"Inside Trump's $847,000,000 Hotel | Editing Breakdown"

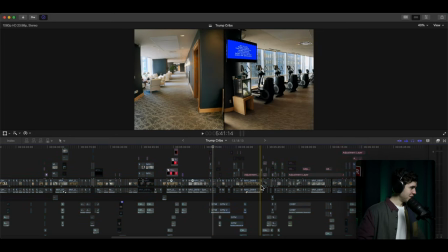1939s
So going back here, the.
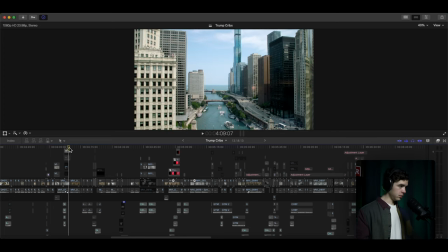1944s
Whoa, too far back, too far back. Here. So we got track number six going on.
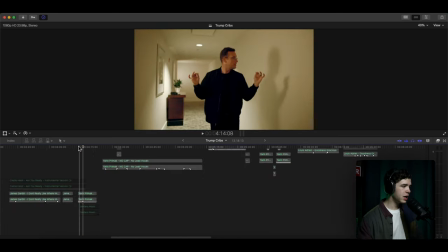1953s
Track number six. and this is a very hyped up track right he
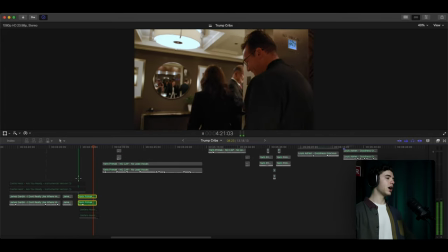1968s
has vo over this very hyped up track here that
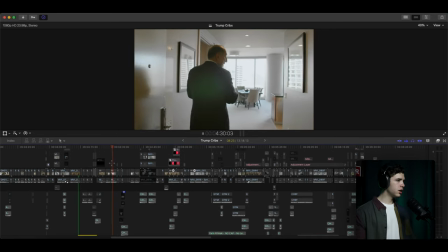1975s
and so we go into the the hotel and we had
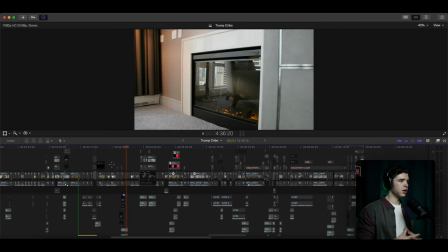1982s
there was a few different versions of this section that that there was and
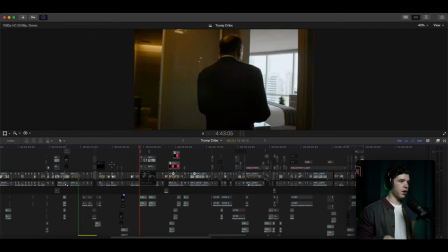1989s
we went with a more faster pace because he went in more detail
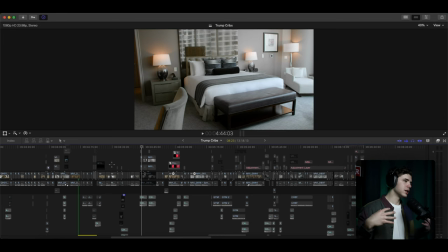1995s
about the rooms you know talking about the size of the bed and all of just different details and we decided to make it nice and keep the energy that's there and just have short b-roll
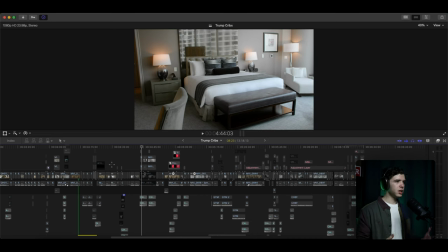2012s
sections just showing off the room wherever he says what it is right and
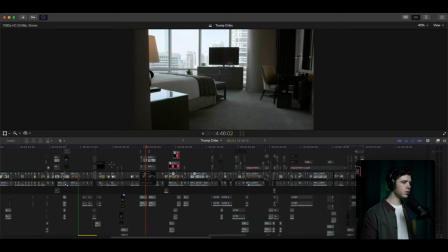2016s
so that's what we went with you know showing off the room the
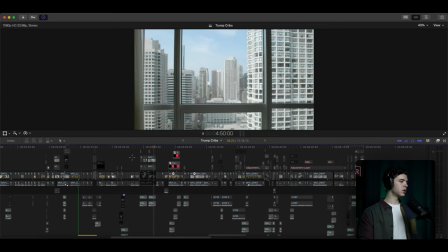2022s
view and
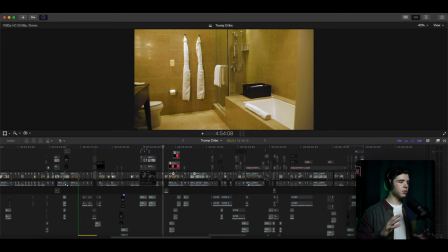2026s
then same thing with the bathroom right he says the bathroom shows multiple shots of that and
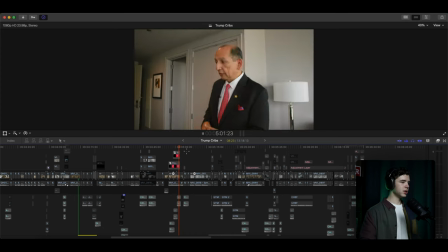2036s
then showing the sculptures that is based on and then showing this room and the music fades out getting ready to go into another section of the video for the voiceover
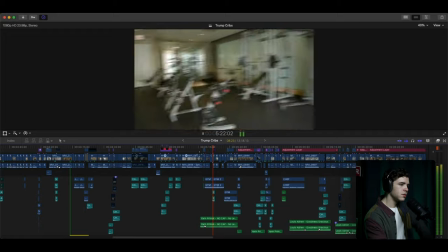2058s yo man i am trying to get in shape so i need to hit the gym the gym at the trump hotel just went through a multi-million dollar renovation and now it's a
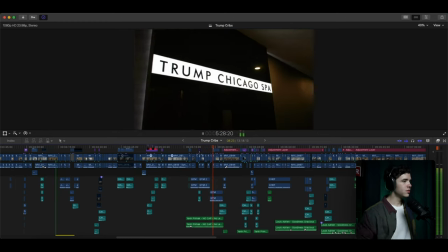2066s monster comes complete with a spa and a pool and
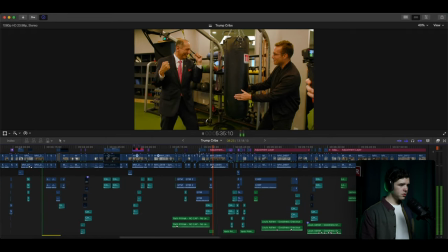2071s a boxing bag we were able to even get punched i'm learning oh yeah come on that's it i'm done
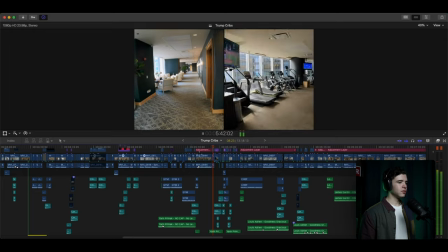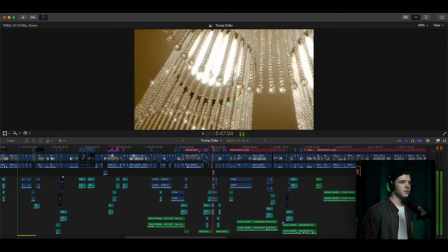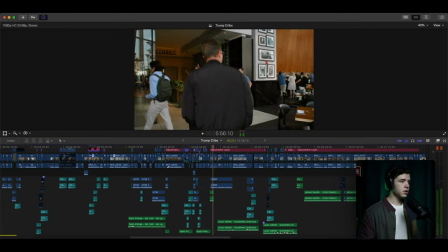2095s
after hitting up the gym we needed so
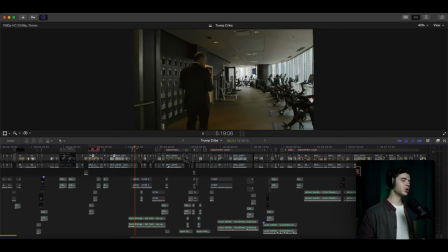2099s
we go into that section and we got the vo you know showing off the rest of the hotel just quickly explaining everything
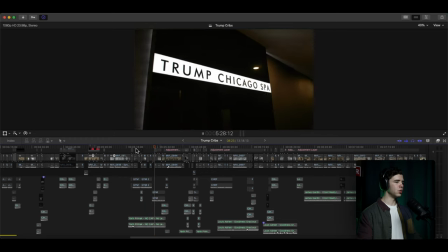2109s
else that's in there the gym all of these rooms right nice hype section
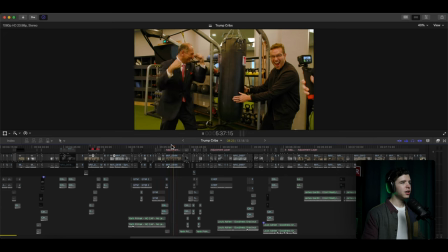2118s
and then music fades out again a funny moment goes on kind of gives you a little breather
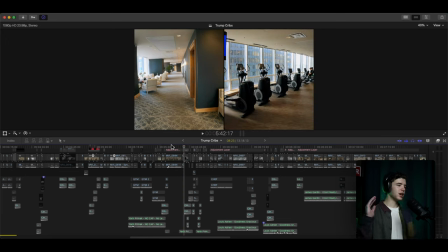2127s
and then we go into straight just hype editing and so you got a side by side here i really like using it because you can show
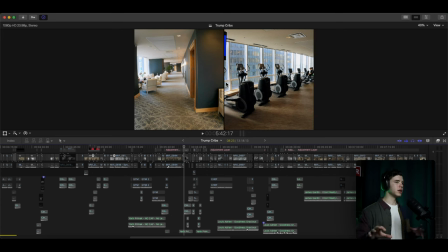2140s
more at once, right? Different portions, different things. So that's why I really like that effect.
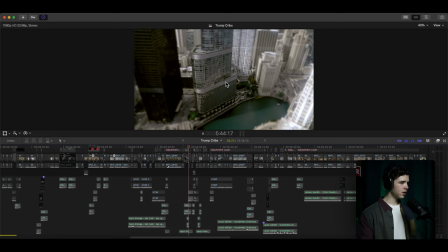2147s
And you'll see it a lot in other videos as well.
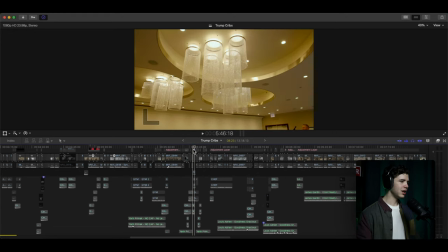2153s
There's that effect again. And then right here, I have it to where it zooms in.
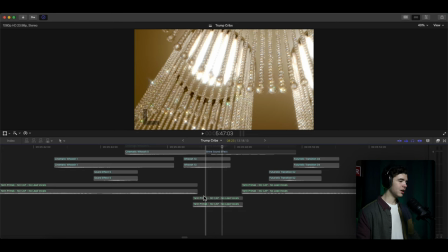2159s
And I made the music muffled whenever it zoomed in here. So for instance,
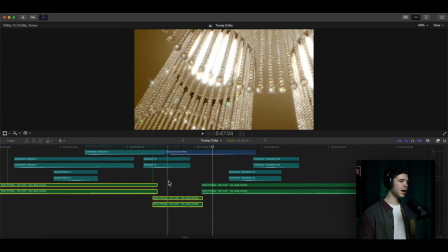2172s
right, just to really bring out that shine sound effect that was going on there.